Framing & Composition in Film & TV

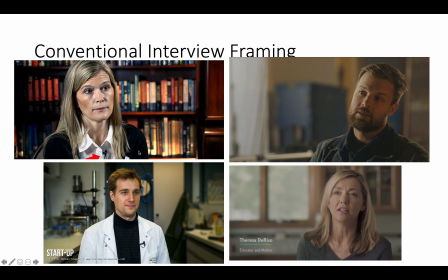All of these things, of course, play a part, but as media creators, the things that we can control is the location, the framing, the composition, all of this stuff. So we can also play our part to create characters. Some unconventional framings now.
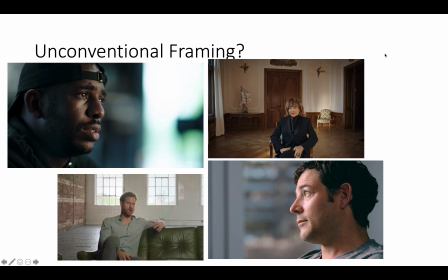So these are all from, big proper productions, big budget stuff, and they're framed very unconventionally. So I said at the start, these are rules made to be broken, and the proof is in the pudding, so to speak, because these are big productions that break the conventions.
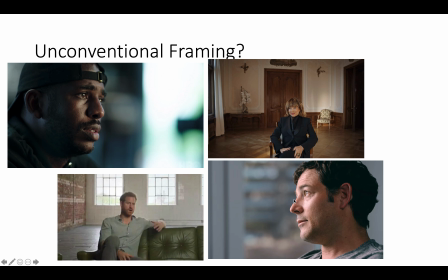I would suggest that these two here, so this top one and this bottom one, are probably second cameras. So it's often typical when you're shooting an interview to set up a main camera that is fairly conventional and a second camera off to one side. This allows you to cut between those two cameras, thus avoiding jump cuts.
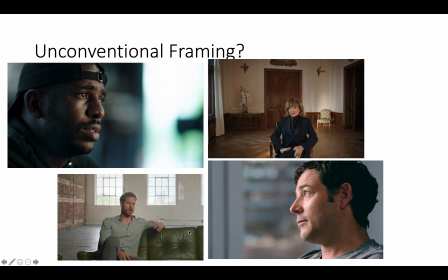Very useful technique. You won't always have two cameras on shoots, so you might need to work around that. Often the other way to sort of hide jump cuts is with B-roll or cutaways, but you need to be quite subtle in the way you use that. This framing here is very unconventional. I mean, if a student shot this, I would probably say, I'm not too keen on your framing, to be honest.
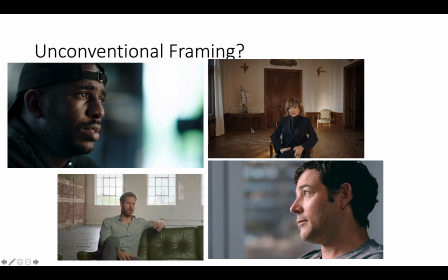There's a few things I would say that help them with this particular shot. One, the location is quite fancy, it's quite interesting, it's a little bit unique. It's not just like a boring magnolia wall. I mean, it looks quite plush, it looks fairly rich, almost sort of royal.
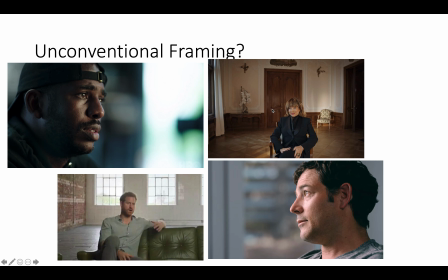Also the lighting is fairly nice, it's quite soft around, and it's okay. You can still say you don't like this shot even though it's a proper professional production, and I personally probably wouldn't shoot like this, but there is a place for this unconventional framing as well.
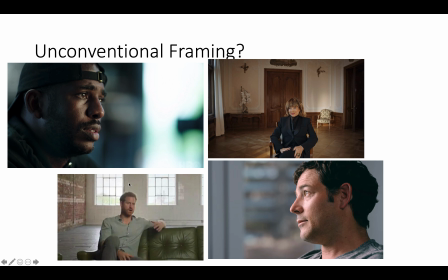Prince Harry down here, speaking of royals, again quite loose framing, lots of headroom, centre framed, lots of negative space back here. It's almost a very loose casual framing to match the kind of loose casual look of this interview setup.
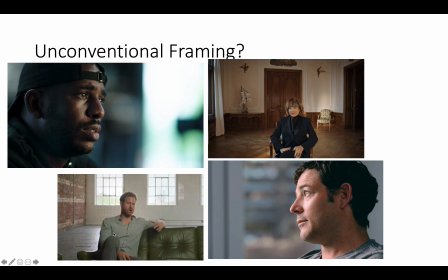He's sat on a sofa, he looks very kind of chilled at home. It's not a royal palace, for example. It's very, not opposite, but it's different to that, let's say. Some more unconventional framings here. Mr. Robot is a classic.
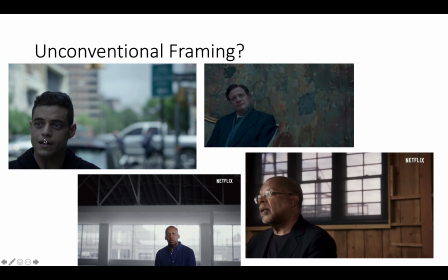This top left one here. A lot of the framing in that TV show is like this, where the main character is sort of pinned in the bottom corner of a frame. Now, I think this is a really good example because Mr. Robot is sort of like an edgy thriller type series,
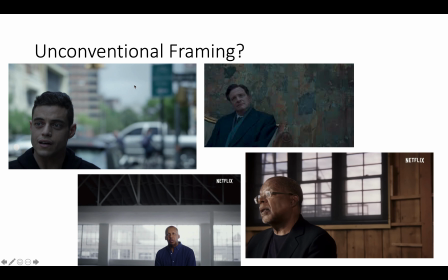and what I think this does, particularly with this shot, is leaving this negative space here implies that someone is going to step into here at any point. So it's always creating this feeling that you're sort of on edge because something is going on behind this main character's back.
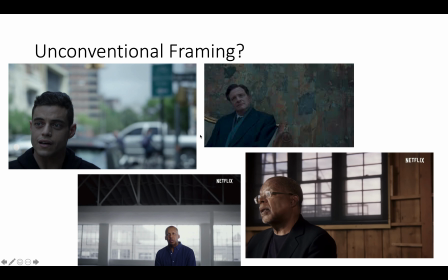I said earlier about semiotics and connotations. Semiotics threads through our language as well. So when we say things like something's going on behind your back, this is how we can imply it in a visual sense. We can literally leave a space here for the audience to imagine what might happen here.
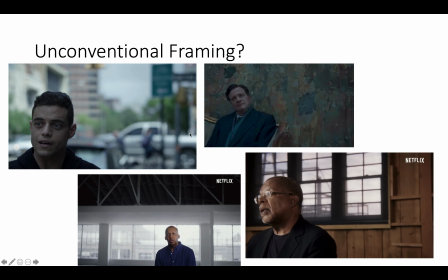If this was a horror film, we would expect the killer to slowly be walking up here with a knife in his or her hand. And I think that sort of works in this kind of framing here. Again, up here, this is the king's speech.
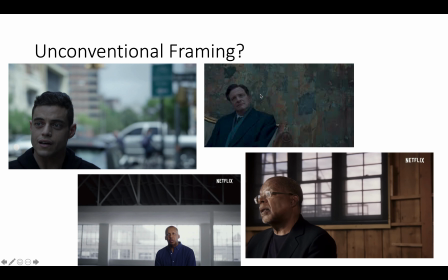In this particular scene, the king is about to have his first therapy session because he has a stammer, and needs to give a speech to a crowd full of people. He doesn't want to freeze up. He's intentionally framed like this to sort of feel isolated against this very cold, dull-looking wall.
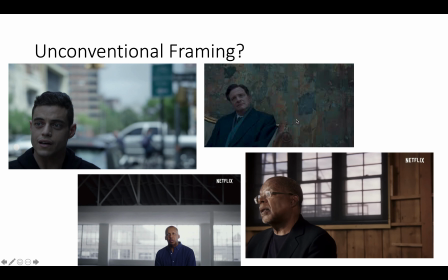It's framed in the bottom here, lots of negative space, so it gives that sense of isolation. These two, we can see Netflix in the top corner here, so again, big productions, just very edgy, unconventional framing types, and I think a lot of the time this is just to sort of stand out and to look different to other things.
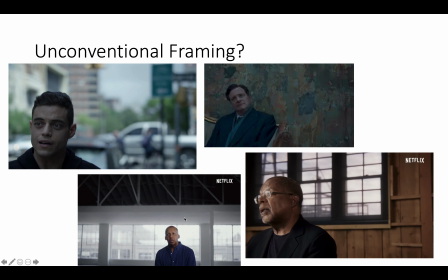But as long as your location is good and your lighting is good, it can work. Let's move on.
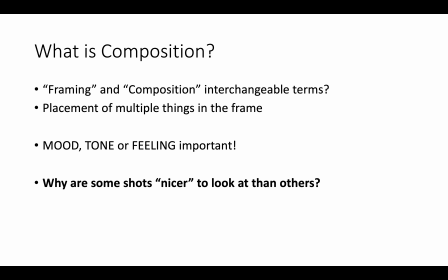What is composition then? So we've touched on framing quite a lot. Framing is about a single subject. I would argue that composition, therefore, is about multiple subjects or multiple items within the frame. They're often used interchangeably. Ultimately, whenever you're framing or using composition to your advantage, you want to be thinking about the mood, the tone, and how it feels.